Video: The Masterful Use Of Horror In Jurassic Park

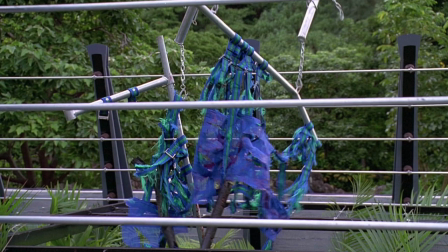24:10 As the crane rises, we can see just how deadly these animals are,
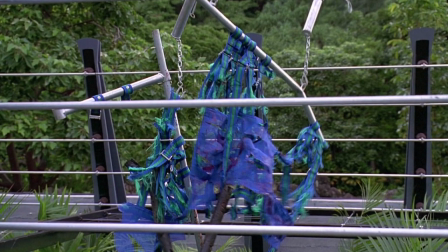24:15 massacring the cow and completely ripping it off of the harness in a little less than a few minutes, with no trace of it left behind,
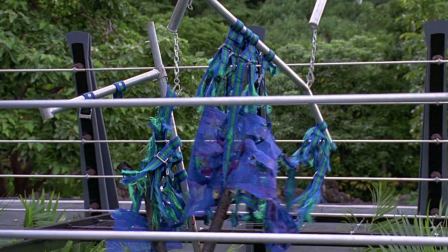24:24 apart from the spatters of blood scattered across the harness.
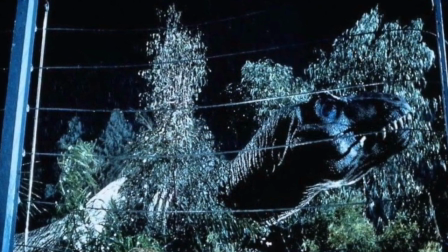24:28 When we reach the Tyrannosaur paddock, the sequence has such an amazing build-up with the water ripples and silent score.
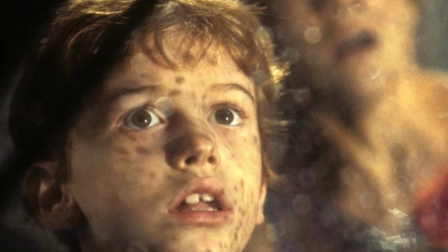24:36 The look of terror on the characters' faces says it all as we are introduced to the tyrant lizard itself as it
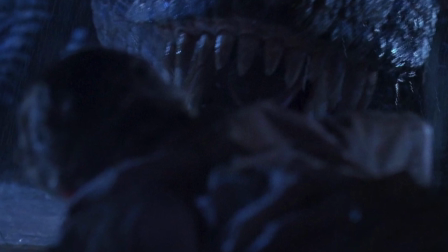24:43 manages to break free from its containment area and wreak havoc on the tour vehicle with the kids inside.
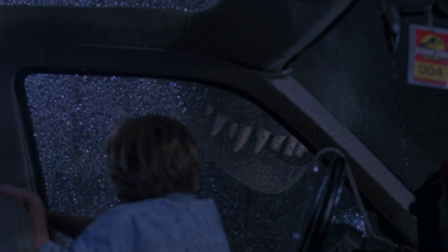24:50 Not to mention the fantastic callback to the beginning of the film when Grant informs us about the Rex's lack of sight,
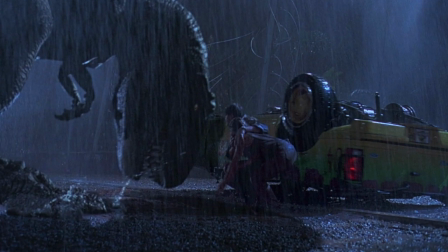24:59 only to be outsmarted by it as it knocks them off of their feet and forces them to move,
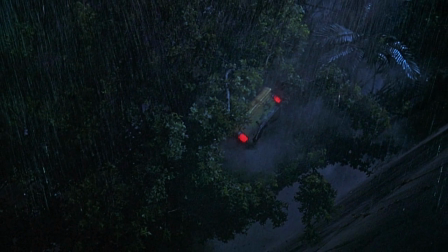25:04 before plummeting Timmy off of the cliff into the foliage below, showing us that no one is safe.
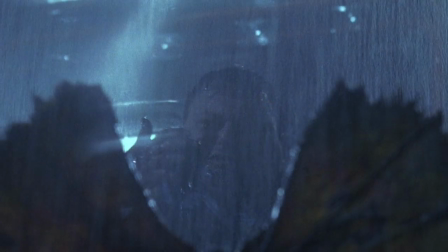25:12 Dennis Nedry's death scene is one of the best built-up scenes in the movie,
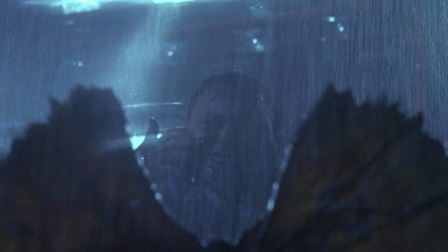25:16 with the slow camera movements and haunting hooting sounds from the Dilophosaurus,
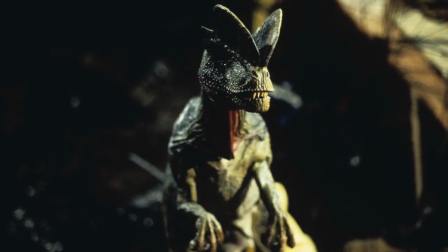25:22 before we see what we think is a harmless little theropod,
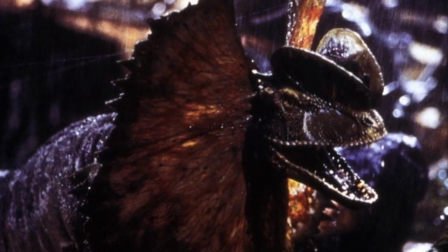25:26 only to be proven horribly wrong when its frill extends and the creature switches from cute to deadly in a millisecond.
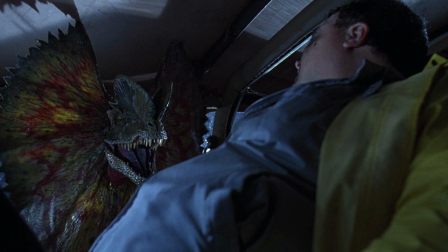25:34 And just when we think everything is okay, the rug is pulled out from under us as another, bigger brother is shown inside of the car,
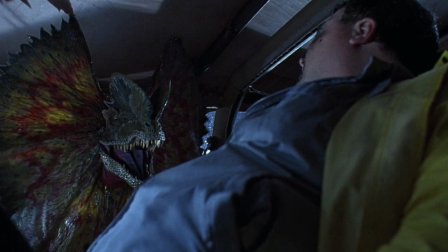25:44 which most likely snuck in while Nedry was attaching the wench at the bottom of the hill and viciously mauls him to death.
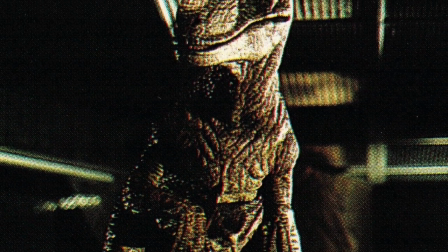25:52 The scenes that really show how much of a horror film Jurassic Park is, however, are all of the scenes in the third act with the velociraptors.
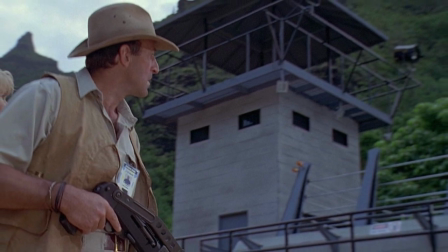26:01 First, we get the haunting culmination of everything we have heard before from the characters about how deadly the velociraptors are,
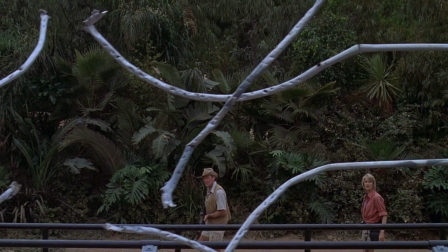26:09 when we see that their paddock has been viciously ripped open with multiple footprints leading into the jungle.
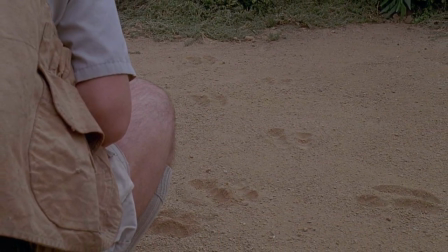26:16 Before long, our suspicions are confirmed when Muldoon informs Ellie that they're being hunted,
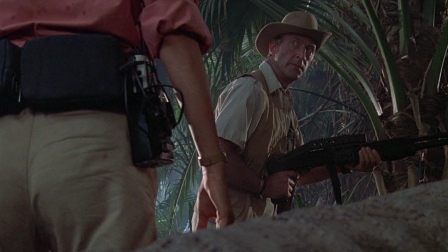26:23 which really sends a shiver down your spine,
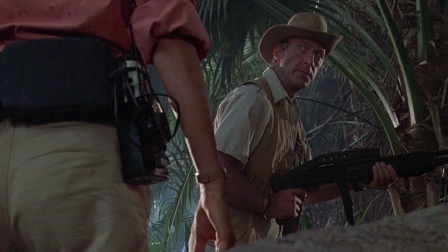26:26 only to be even more on edge when Ellie traverses the underground maintenance shed by herself,
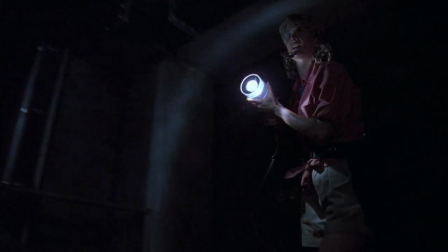26:33 the claustrophobic corridors leading to some fantastically unsettling moments, with the audience wondering if something could be lurking down there with her. When our suspicions are confirmed by the terrifying appearance of the raptor
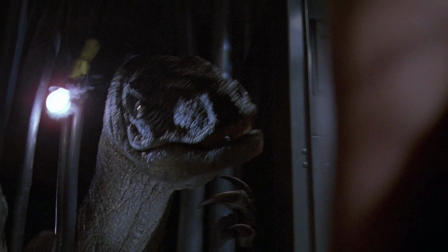26:47 behind the wires and the score by Williams upping the fear factor,
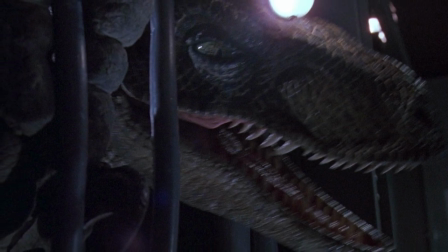26:51 this is really when the film goes straight horror, culminating into the best sequence in the film,
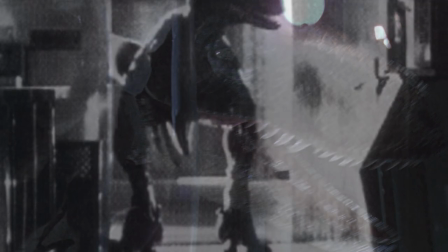26:57 the kitchen scene with Lex and Tim.
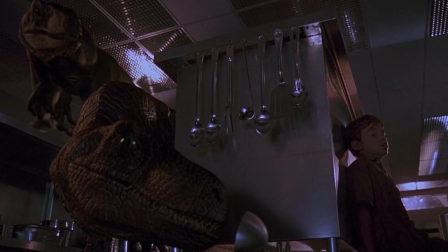27:01 As you put yourself in their shoes, you start to ask yourself what you would do if you were being hunted by bloodthirsty 6-foot-tall killers.
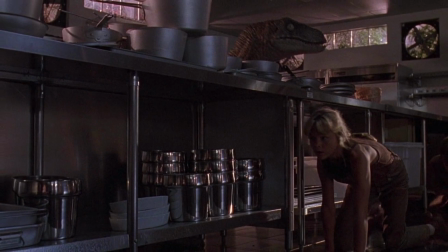27:10 As the scene carries on and the slightest sounds put the audience on edge,
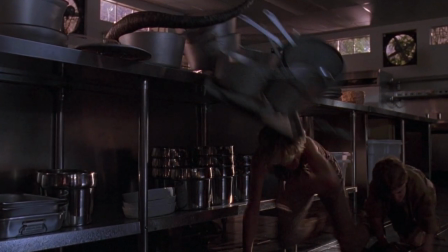27:15 from the pans falling on top of our characters as they desperately try to move down the aisles,
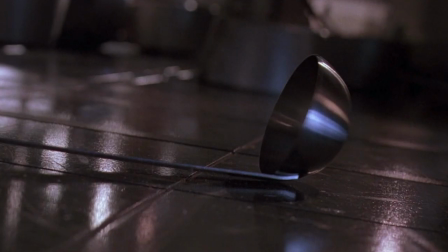27:20 the spoon dropping to the ground alerting the raptors of their presence,
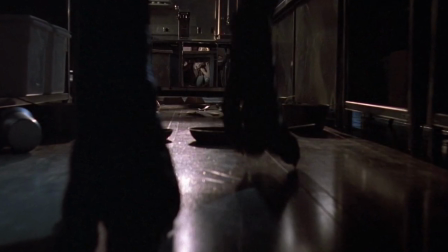27:24 and the ear-piercing shriek of the raptor as it spots Lex inside of the cabinet makes for great suspense.
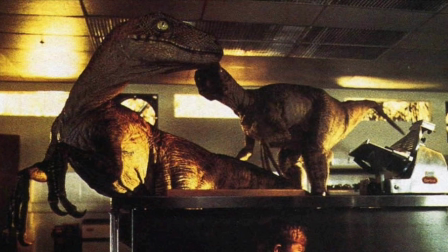27:32 And this is the sequence that solidifies Jurassic Park as a fantastic horror film,
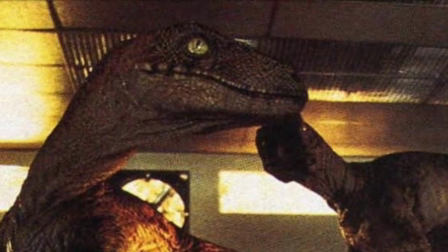27:38 and is one of the main reasons that I fell in love with the franchise.
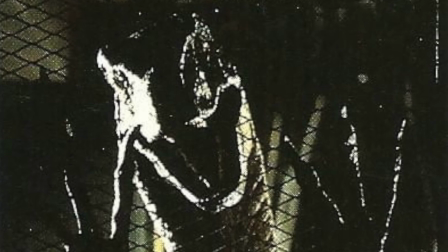27:44 Do you think that Jurassic Park is a horror film? And if so, what was your favorite horror scene in the film?
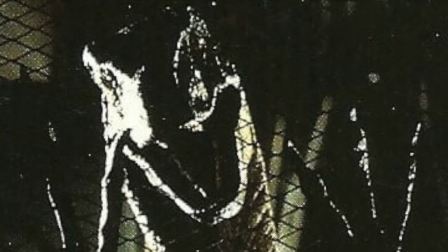27:51 Let me know in the comments below. If you enjoyed the video, make sure to like, comment, and subscribe.
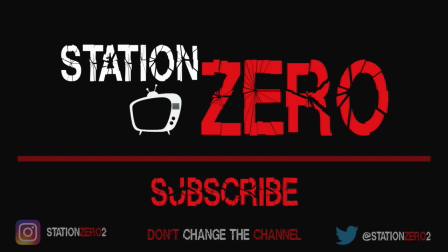28:00 And turn on the bell to be up to date on our latest uploads. And remember, don't change the channel.